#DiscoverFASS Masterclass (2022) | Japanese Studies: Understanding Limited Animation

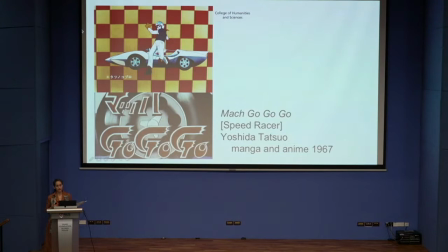From this series, Makogogo, and this was also a manga that was made into an anime in 1967 and one of the reasons why both of these series could have so much success with very limited animation was
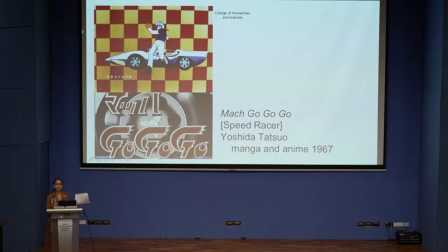because readers were already emotionally invested in these characters from having read the manga. They knew the stories and so to make the transition from reading a manga which doesn't move at all to an anime that moves even a little tiny bit was very exciting.
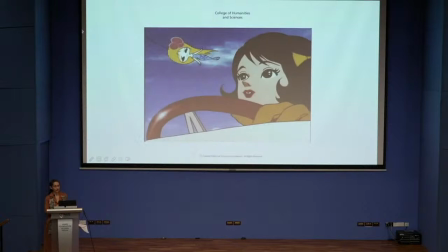And that emotional engagement with the characters was making up for the shortfall in the animation style.
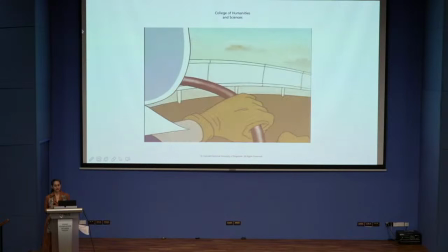Alright so here you can see this is from an opening scene of
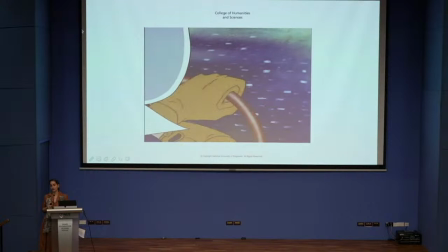Speed Racer it's about a you know race car you can see how flat this animation looks.
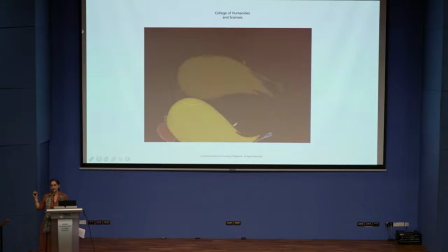So they're trying to give you the illusion of movement into 3D space,
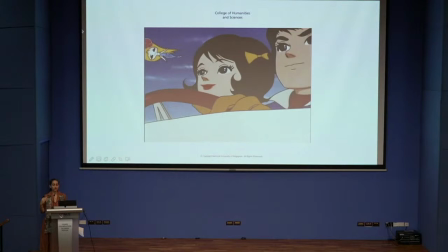but they can't do it realistically because the image is so flat.
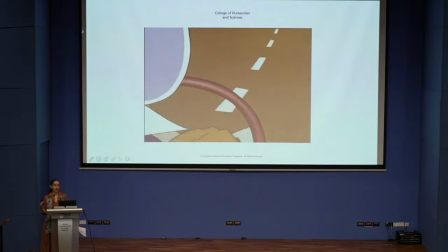And this is one of the features of anime on television,
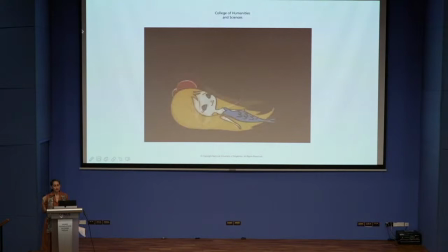that movement tends to be sideways and two-dimensional.
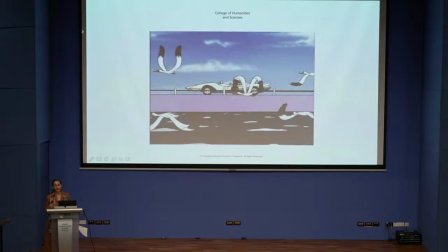They can't realistically show 3D motion.
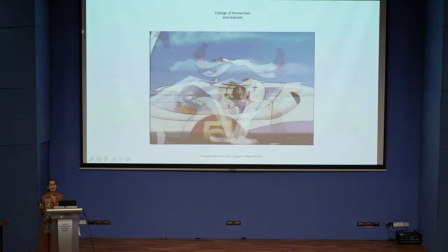And so the animators came up with many different creative ways of making things look visually interesting and exciting even when using very,
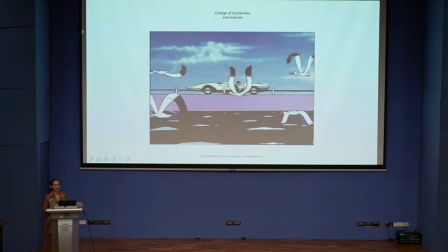very limited animation techniques. So you can see some of these techniques here, right? They're just shaking the cell instead of actually animating the car, right?
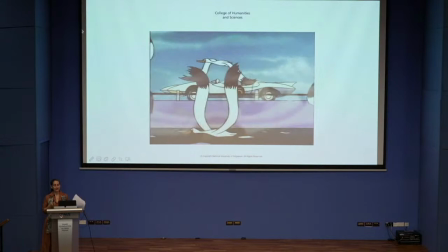And here they're moving the background and the wheels slightly, but actually the car is not moving, right?
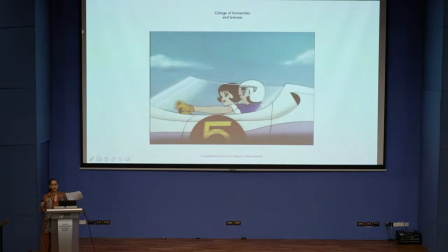And the camera also is zooming in on it slowly, and it gives the illusion of the car moving.
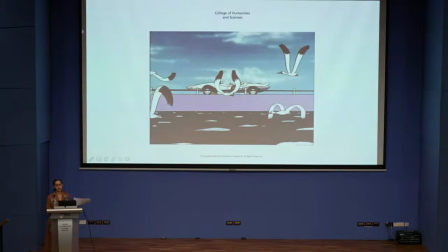But again, the car is moving sideways because you can't really show movement in depth very easily.
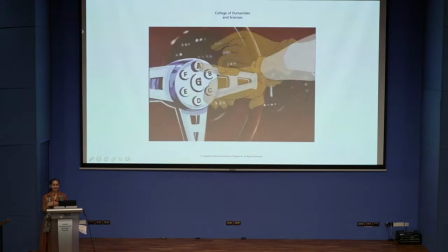And then this is the final moment of that same sequence. Again, trying to show movement in depth, but you can't really do it.
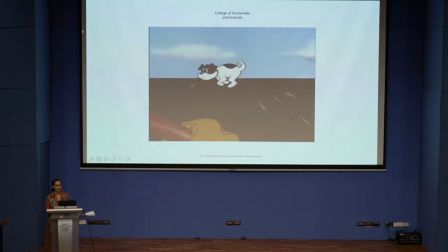So instead, they kind of cheat, and most of the time you're seeing sideways movement. So this limited animation style, the jerky movements, the character design, All of this began for budgetary reasons, but it developed into a national style.
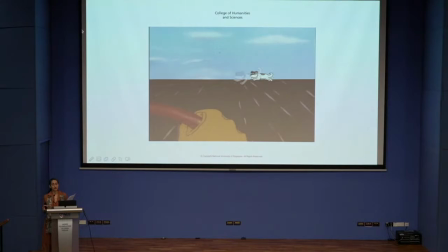And now, many directors purposely use limited animation, even if they have the budget for full animation, because this is the way that anime has its distinctive look. And one theoretical tool for discussing this kind of flatness in limited animation is superflat.
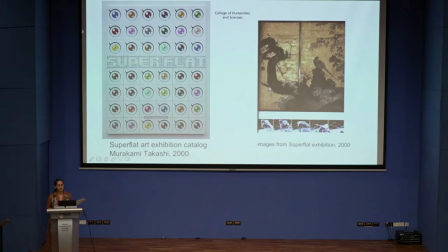Now this term super flat was invented by Murakami Takashi, who was a fine artist. He did an exhibition in the year 2000 that he called Super Flat. And one of the things that he did in that exhibition was to put up images of
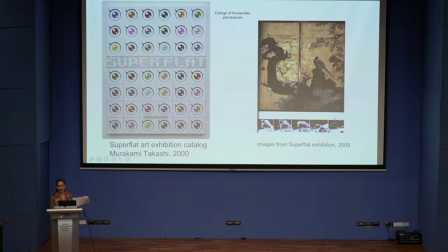classical Japanese art and images of animation down at the bottom here. These are stills from an anime TV show. and to say that there has been a tendency in Japanese art for centuries towards flatness and towards a kind of dynamic
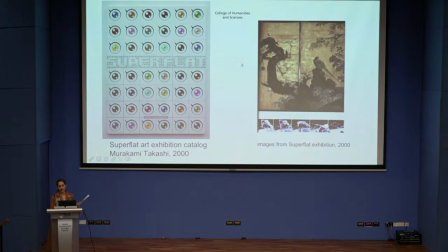stillness and this kind of sideways motion to create visual interest even when there's a lot of flatness. So I also teach a module in art history and I can say a lot more about Superflat, but I will leave that aside for now. But just Superflat is another way of talking about this distinctive flatness in anime.
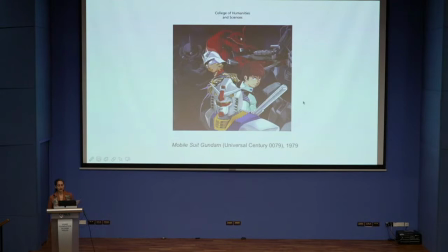Okay, and then the last thing I want to talk about with anime is another example, Mobile Suit Gundam. This is another gigantic franchise that's still extremely popular. I think it just came out with a new installment this year. But The first installment was the TV series in 1979.
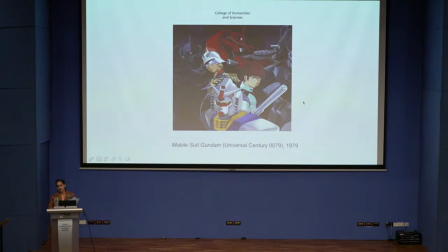This is a giant robot show set in outer space. And most giant robot TV shows were, at this point, for young children.